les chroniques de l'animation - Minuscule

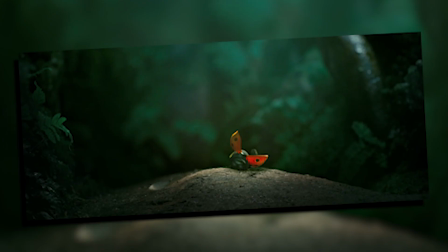Eh bien dès sa naissance, l'une des petites coccinelles se fait agresser par un gang de mouches avec des bruits de harley.
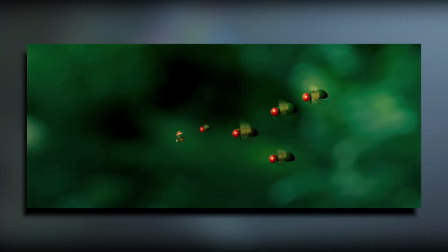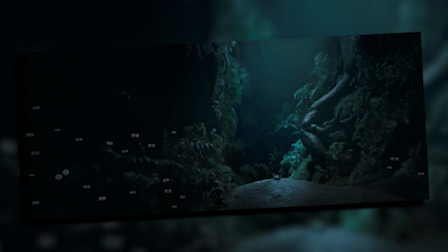Perdant une aile, voici notre pauvre coccinelle bloqué au sol et forcé d'y survivre.
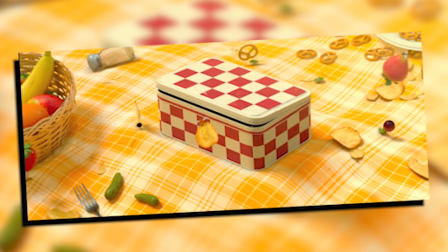C'est là qu'elle tombera sur le festin local, le pique-nique bucolique se faisant cordialement pillés par tous les insectes locaux bien trop heureux de trouver cette nourriture facile.
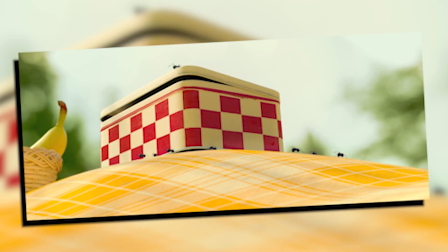Se glissant dans la boîte à sucre et en découvrant son potentiel nourricier, elle ne se rend pas compte qu'un petit groupe de fourmis noirs a décidé de s'emparer de la boîte entière.
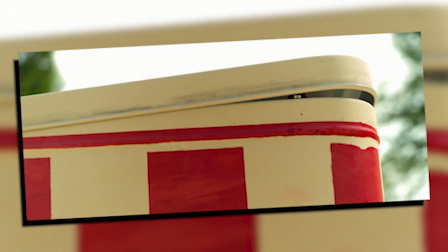La voici alors embarquée dans un long chemin vers la fourmilière pour apporter le sucre si précieux à la reine de ses nouveaux amis.
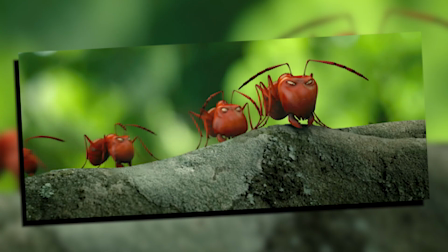Oh bien sûr, sur le chemin ils devront échapper aux terribles fourmis rouges qui tenteront de leur dérober leur précieux chargement et le tout
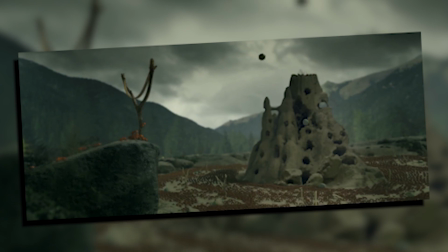finira dans une véritable bataille rangée avec un siège franchement plus que véritablement épique.
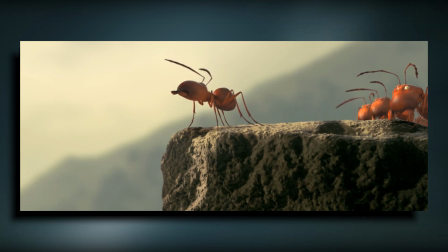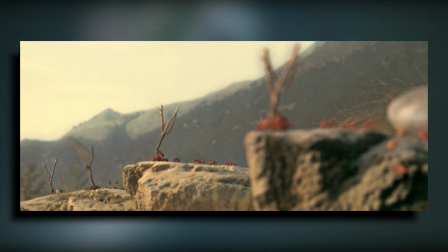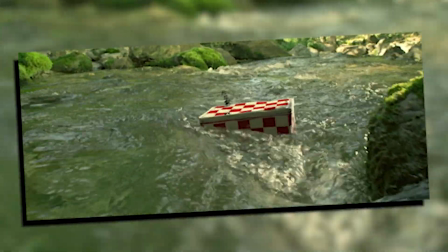Mais ce film est avant tout centré tout de même sur le voyage de notre petit groupe interracial dans les beaux paysages du rat du sol.
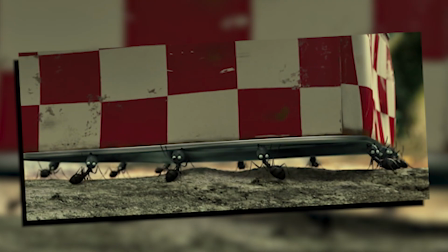Et c'est un point sur lequel le film excelle en réalité. Bien que ne présentant pas d'immenses paysages de par son parti pris, on est quand même impressionné par la beauté de l'infiniment petit.
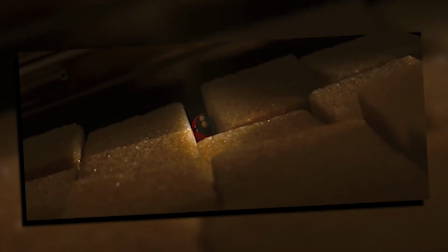Un simple muret de pierre prend des allures de montagne, de simples rochers seront des pics majestueux,
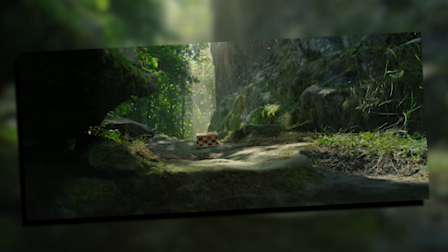et un passage dans une petite faille entre deux pierres deviendra un terrible canyon où reposent bien des dangers.
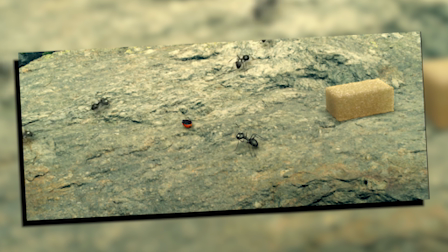Le film parvient avec brio à transmettre la même majesté à des décors d'insectes qu'à ceux de la montagne en début de film.
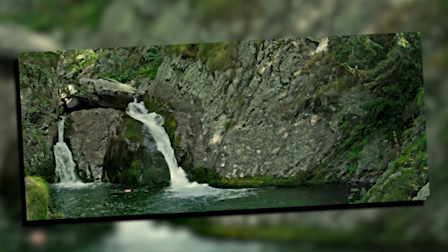Après, il est tout de même bon de prévenir que ce genre de film est tout de même bien spécial et qu'évidemment, tout le monde n'appréciera pas sur le style.
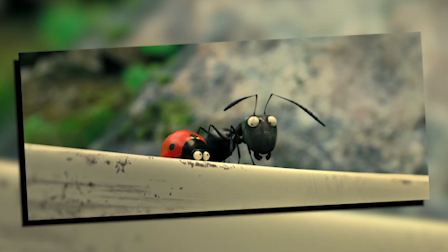Les errances, les films de voyage où le plaisir vient plus du décor et du sentiment de voyage et de découverte,
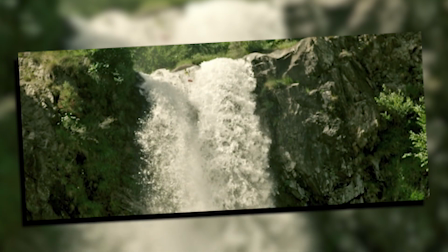ce sont des styles de narration bien particuliers auxquels il faut accrocher, mais je pense que le sujet est suffisamment original pour faire l'effort de s'y plonger.
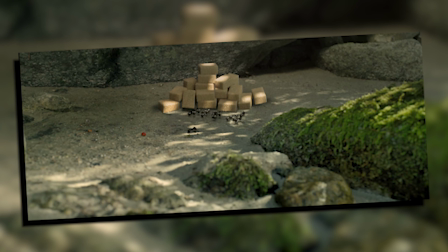On pourrait aussi avoir peur que les personnages n'attirent pas beaucoup le chaland, il faut bien dire que peu de personnes sont fans d'insectes.
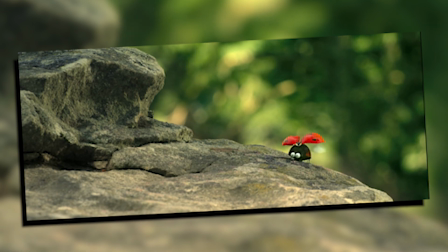Mais ici, pas d'inquiétude, même les prédateurs sont super mignons et le monde des insectes, normalement très violent, est ici très enfantin et polissé pour le grand bien du film.
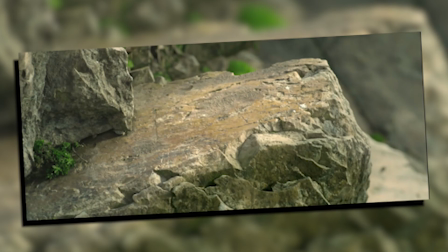Mais tout de même, ne pensez pas non plus que c'est uniquement du contemplatif ce film. Parce que oui, le film a son lot d'action et s'est malgré sa durée plutôt courte.
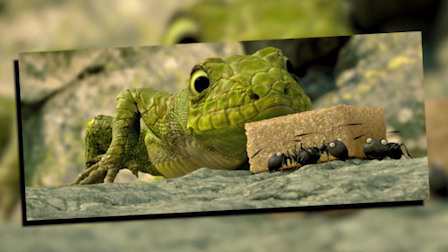On a une séquence de poursuites avec les terribles fourmis rouges, un combat épique contre un immense lézard et surtout un terrible siège entre la forteresse des fourmis noires contre
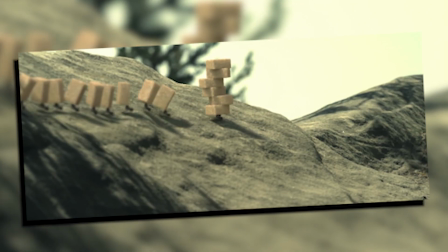l'immense armée des fourmis rouges et franchement bah c'est cool non mais en vrai ouais c'est super sympa parce que ça équilibre
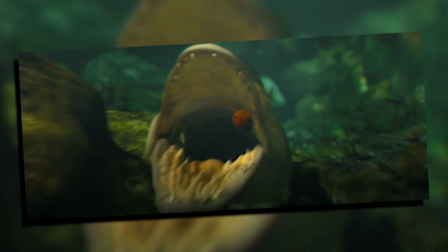vraiment bien le film en fait on a à la fois un voyage un peu contemplatif et même comique car il faut bien admettre que cette petite créature et notamment
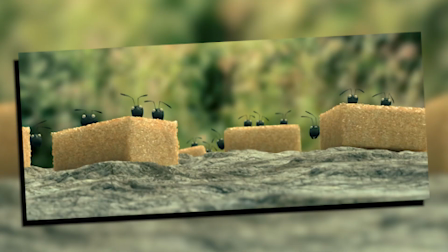les fourmis sont vraiment drôles dans leur comportement et leur réaction je pense surtout que ça joue sur l'air complètement halluciné qu'elles ont
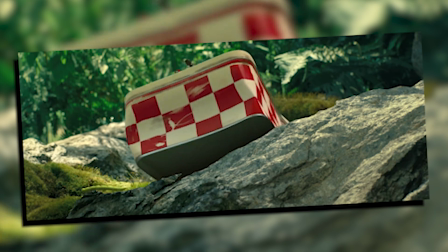et qui ajoute un humour certain à toutes leurs réactions et cette manière qu'elles ont de se déplacer en groupe ce petit son de trompette très exagéré est vraiment amusant aussi je trouve
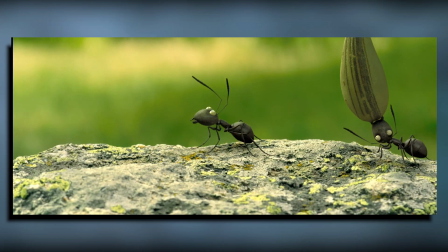d'autant
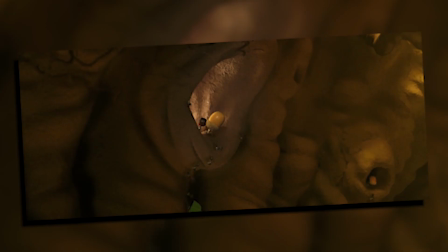que pour tout ce qui touche aux fourmis le film peut se targuer de disposer de superbes décors qui sont pour l'immense majorité construits en dur et qui ancrent le film dans une réalité très tangible.
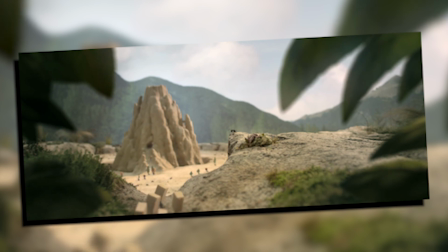Je pense notamment à la fourmilière, lieu vraiment intéressant visuellement, que ce soit pour les plans en extérieur qui nous donnent une vraie image de forteresse et par corollaire un siège qui paraît assez logique et bien fichu,
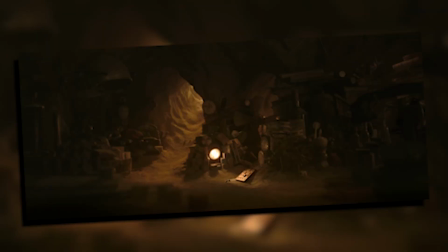même si en vrai rien n'empêcherait vraiment les fourmis rouges de grimper sur les murs. Mais je retiens surtout cette espèce de caverne aux merveilles que je trouve vraiment superbe, que ce soit le chaos ordonné des objets,
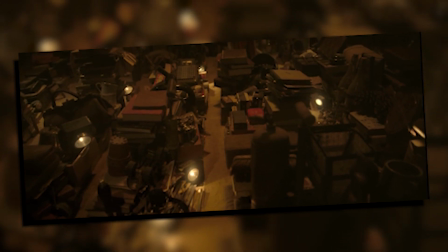les teintes très orangées et chaudes de la lumière et ce personnage de fourmis antiquaires que je trouve très fun.
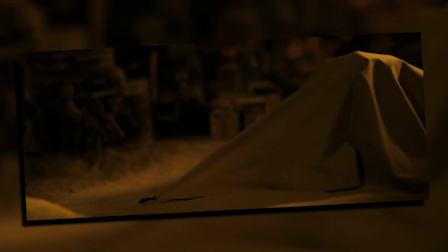C'est à la fois un des endroits les plus absurdes de l'univers du film, mais également un des plus agréables et qui dégage le plus une sensation de sérénité ou au moins de tranquillité.
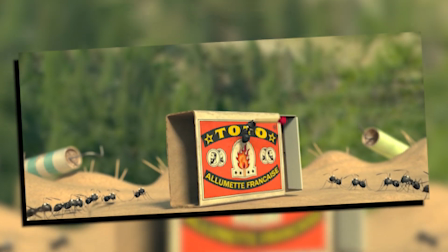Niveau thématique, le film aborde en réalité assez peu de choses, mais le peu qu'il le fait, il le fait de manière tout à fait correcte.
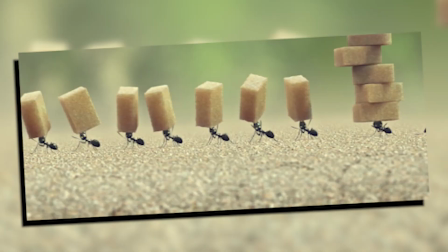Un message très naturaliste d'abord, le film présente une vraie et un véritable amour de la nature et dans ce cas-là de plus grand, avec ses plans d'ouverture, à ce cas-là de plus petit,
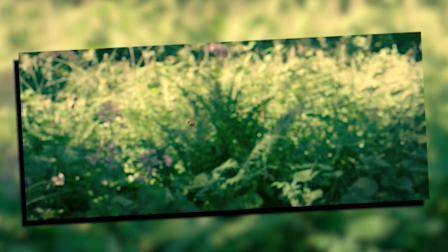avec tout le reste du film sur les fourmis.
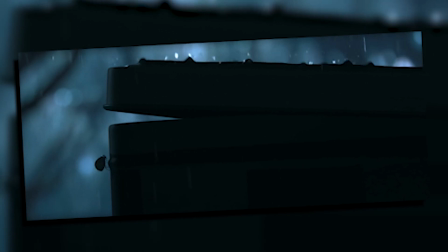Et en même temps, si la thématique écolo n'est pas vraiment abordée en soi, on comprend bien par l'amour pour ce décor et ce monde transmis par le film, d'à quel point ce sont des sujets importants pour les équipes créatives.
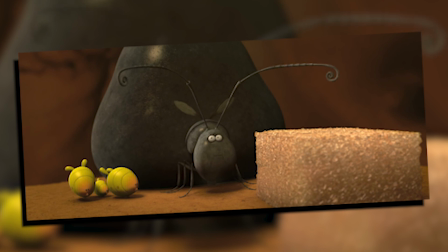Ensuite, on peut y voir un sympathique message sur la coopération entre deux groupes très différents, avec cette amitié improbable entre la coccinelle et la fourmi.